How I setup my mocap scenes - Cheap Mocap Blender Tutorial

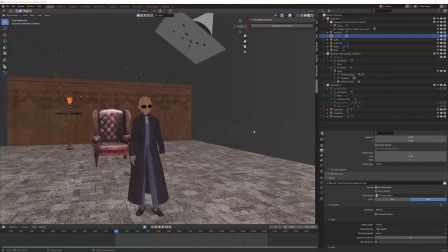Hey guys, welcome back to IC3D people. And today I just wanted to go through some of the techniques and some of the methods and the flow that I use to create the facial mocap animation that I released earlier this week, and some of the tools and that sort of stuff I used.
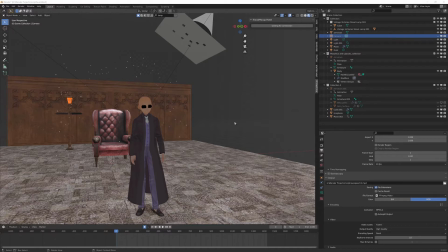Um, but before we jump into that, if you could take the time to hit subscribe, hit the bell notification, that would really help me out. So let's jump into it. So here is the viewport shading view of the scene that I set up.
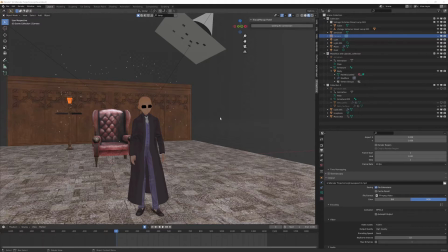And what we'll do is we'll quickly just go over the scene and what I've got here to set it up. So um, at the back here we just have a sort of some sort of backdrop.
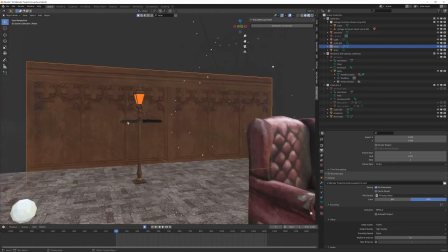All that is a plane, and I've just basically put on a texture for it and some displacement on that.
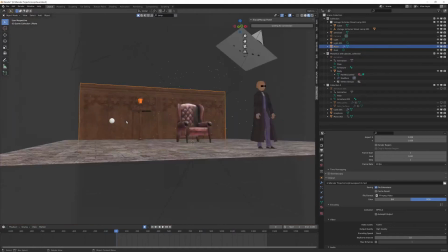Um, so what we can do is let's click on that and then go into fly mode just to make it a bit easier. So you can see that there is some displacement.
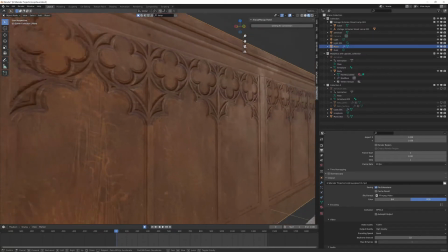So probably not worth it because in the final render you can barely see it, but it's there.
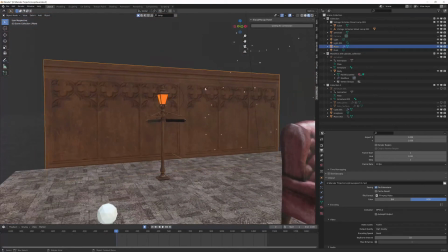I didn't know that when I was making it. We also have this street lamp.
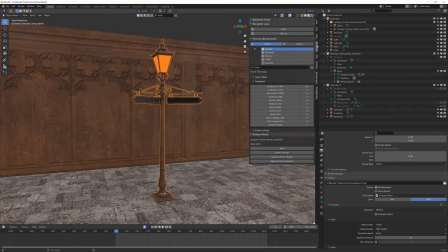Yeah, this is actually from a tool called Blender Kit. So this is built into um, Blender. So if you don't have it, just um, you can actually enable this through your add-ons, and you can see here there's a whole bunch of stuff that comes with it.
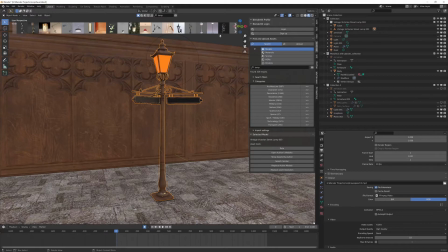A lot of it's free, but if you sign up and pay the subscription, you get a whole bunch more, and that's just come from there.
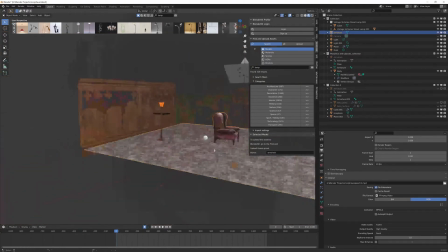And I use it regularly just to fill out scenes and that sort of thing.
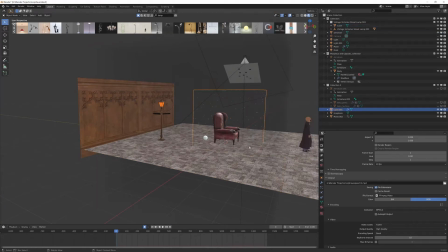Okay, so the next thing is this chair.
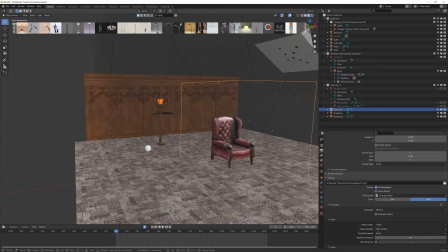So obviously this whole scene is supposed to be a matrix type of theme.
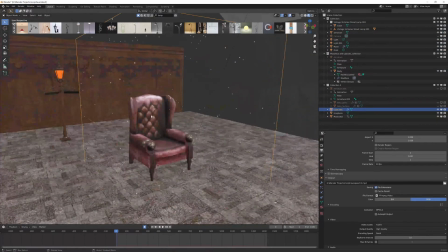Um, we have this chair here. So this has come from a website called Open 3D Models, I think it's called. I've got the website here.
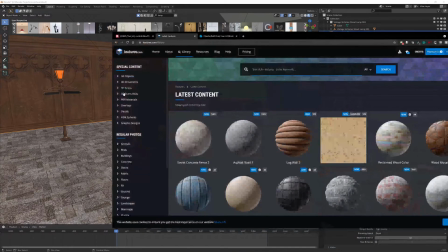By the way, before I forget, the textures for this background came from textures.com.
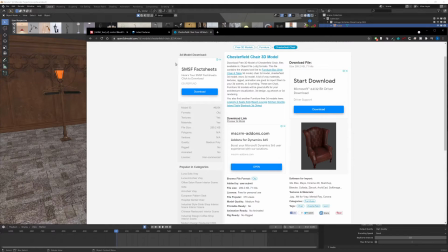And then yeah, so Open 3D Models, it's just open licensed models, and I basically just found this red
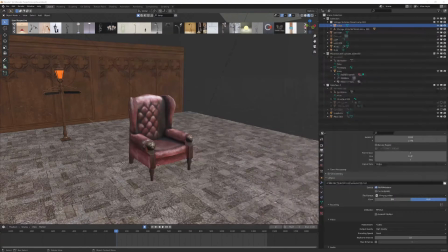Chesterfield chair, which is basically the spitting image of the famous chair in the Matrix.
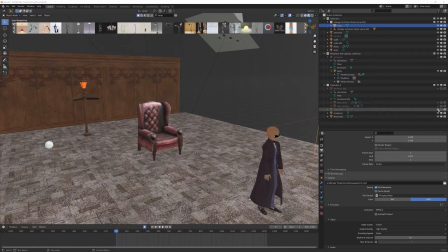What else I have done is I have added in
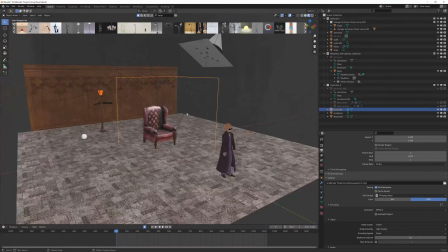a little particle system, and all that's to do is to mimic some dust flying in the background, and it's just emitting this
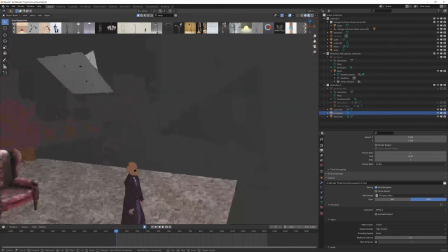icosphere.
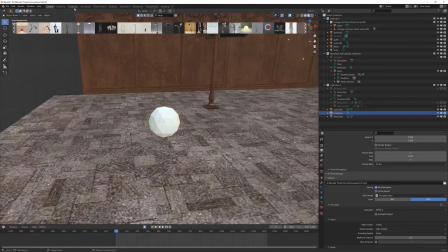And on that icosphere we have some shading, some basic shading, and the main lighting is coming from up here.
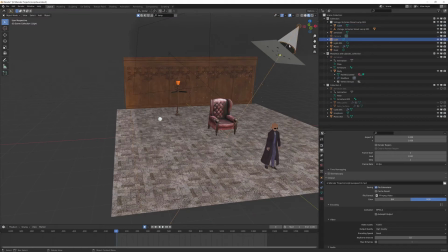So this is so if we jump down to the light settings, this is a spotlight, and I've made it quite high in power because we've also actually got, you might not have seen it,
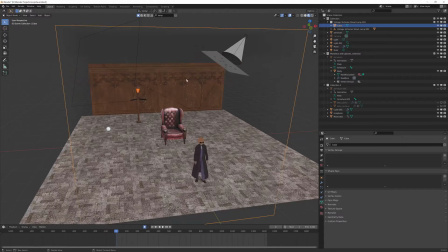but we've actually got here, which is a volume, and that is to sort of give us those God ray effects.
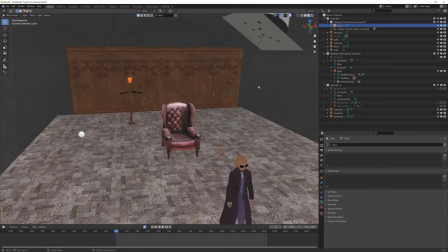And then what I've done is I've put up a plane
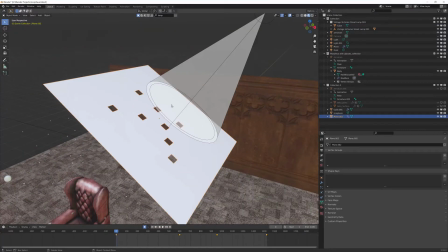next to, or just in front of the light, and I've put some holes in the plane. Just all that does is give some points for the light to go through, which gives us those beams.
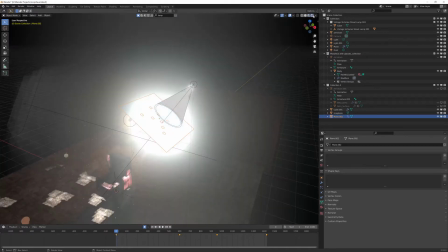So if we jump into a rendered view, and this is all done in Eevee, by the way, you can start to see